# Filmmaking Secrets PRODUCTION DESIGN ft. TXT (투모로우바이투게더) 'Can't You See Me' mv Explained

One of the things that I do when artists come to me for a music video is actually looking through the lyrics to get a feel for any words that are like really visual or stimulating for example in this song scintilla bright a burst burn fire memories ruins ash there's this line in the
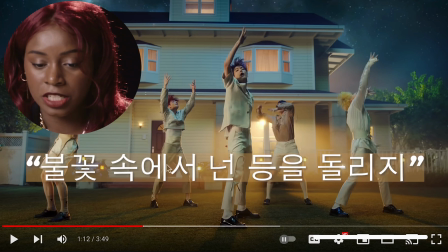song it's bulgoth soge so nun tungul toriji inside the flames you turned your back this house later on
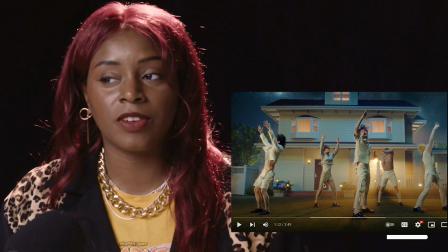it's going to be on fire and right now their backs are to the house taking these very metaphorical lines and representing them quite literally
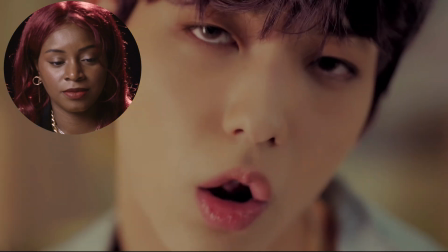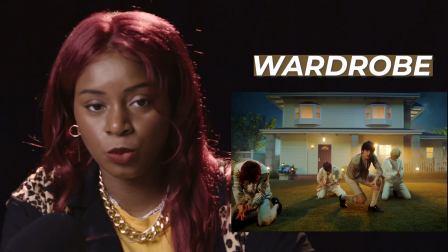beautiful also great wardrobe choices all throughout this video we
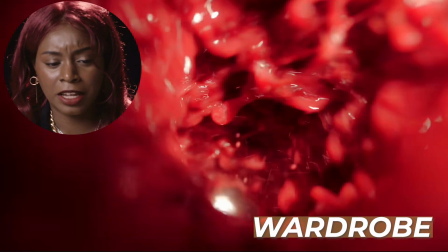have this like very boyish fairy tale like outfits then we got the like rugged urban looks
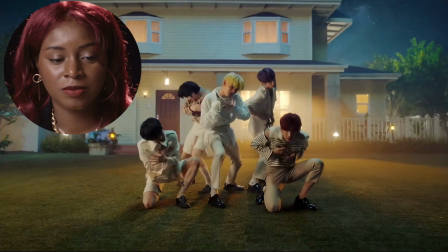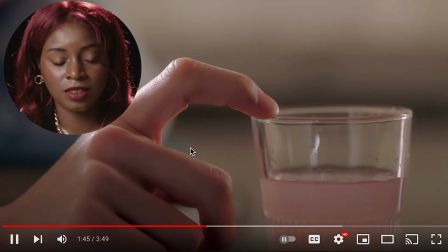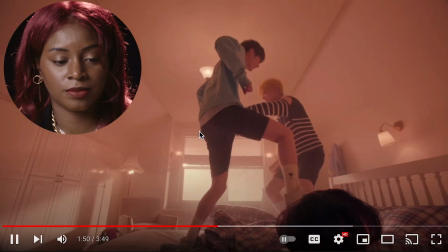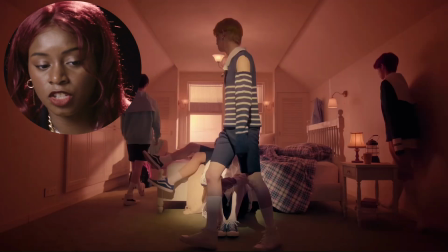i love this shot of huening kai
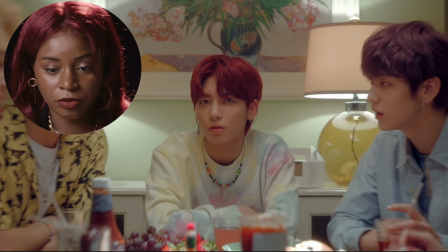also some really good lighting techniques here as well so here the red foods come in the use of red colored foods. Now, there could be something really, really deep with the red colored foods, but to me, I feel like that helps illustrate the feelings of fire, you know, things that you're really passionate about, lots of emotion, but it also turns into a more gory, horror type look later on down the road when they start fighting with it. And I think that horror fill really shows the darkness that surrounds them emotionally that ends up getting really, really out of control.
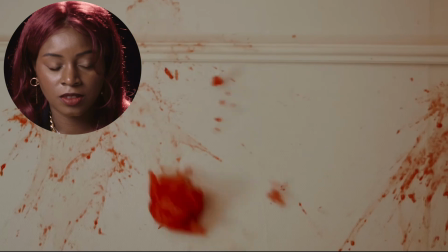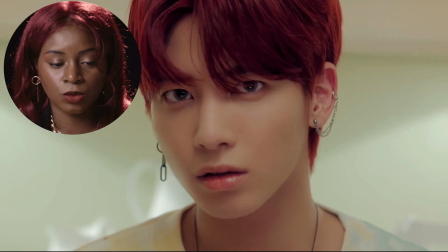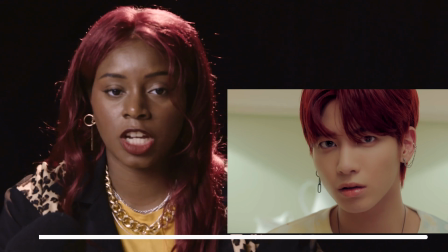So we're starting to see the faces changing. You know, there was some happiness. There was some playfulness.
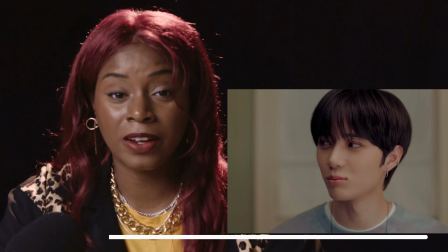And now things are getting a little bit more serious. The food is starting to get chaotic.
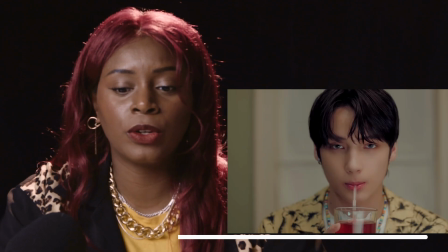You know, there's words like crumbled and castle incinerate
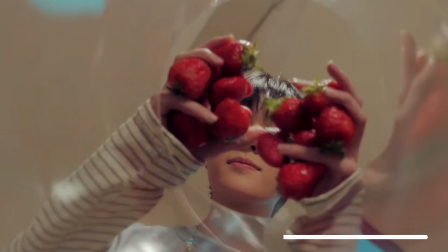resentment and again using these red foods too they start bursting you know we're seeing them in smoothies we're seeing them get thrown in the wall and like i said things are just starting to build and get more and more chaotic throughout the video this
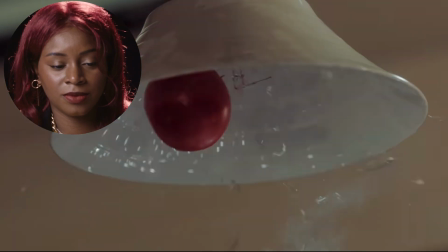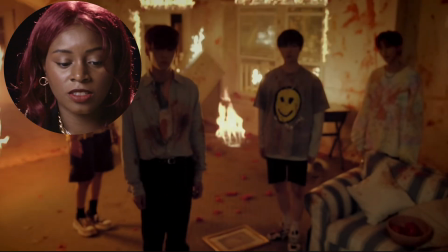shot right here and with that lighting change that's when the fire comes in so he's grabbing the
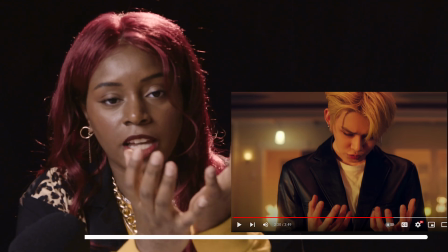tomato he squeezes it and then when he looks at it it looks like blood and the feeling of
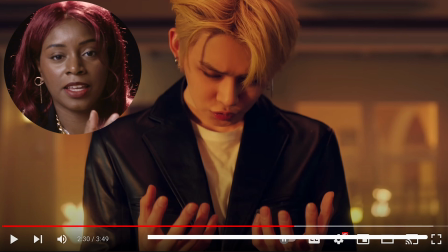that to me is like blood on my hands and he looks up and his friends are just in this house that's just on fire I feel like it's saying like dang like what have I done what have we done like what's going on like he looks really confused
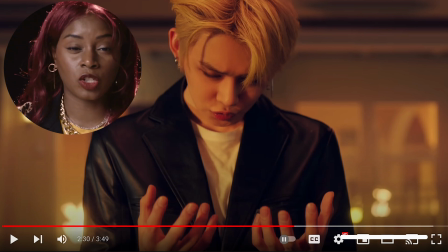and also maybe partially guilty you know when you have blood on your hands but now here really comes the fire their backs
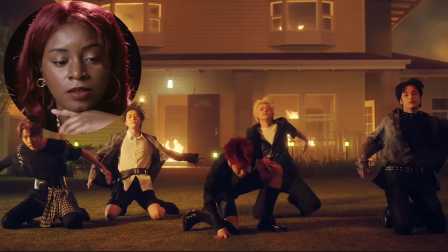are literally to the fire just like in that one line and then their outfits change we have darker outfits now
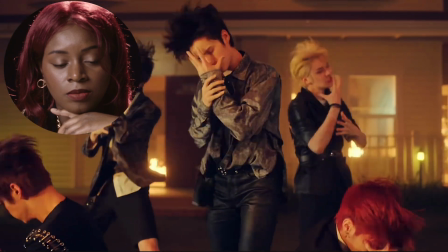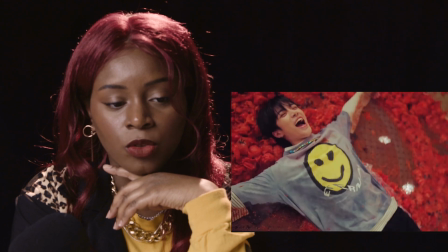see we're getting more aggressive
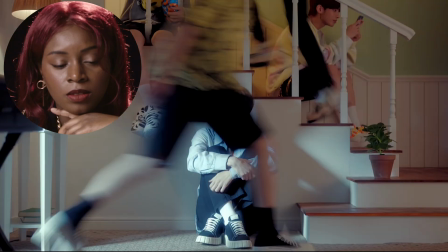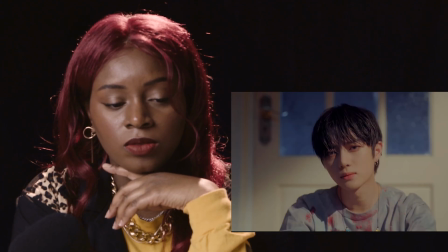puning kai again alone also
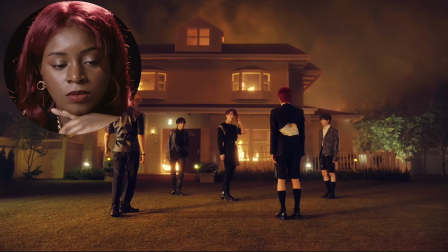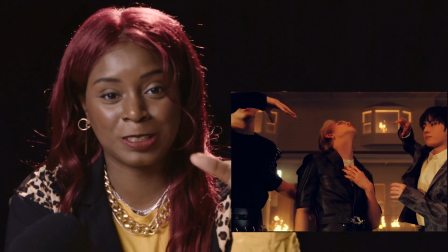really good editing so many good things but you know trying to focus on production design like
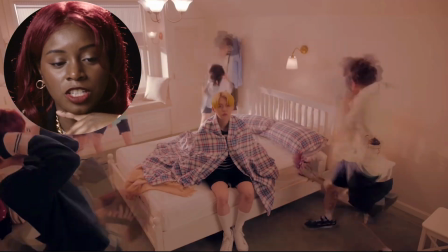that's a good use of that sheet with the cinematography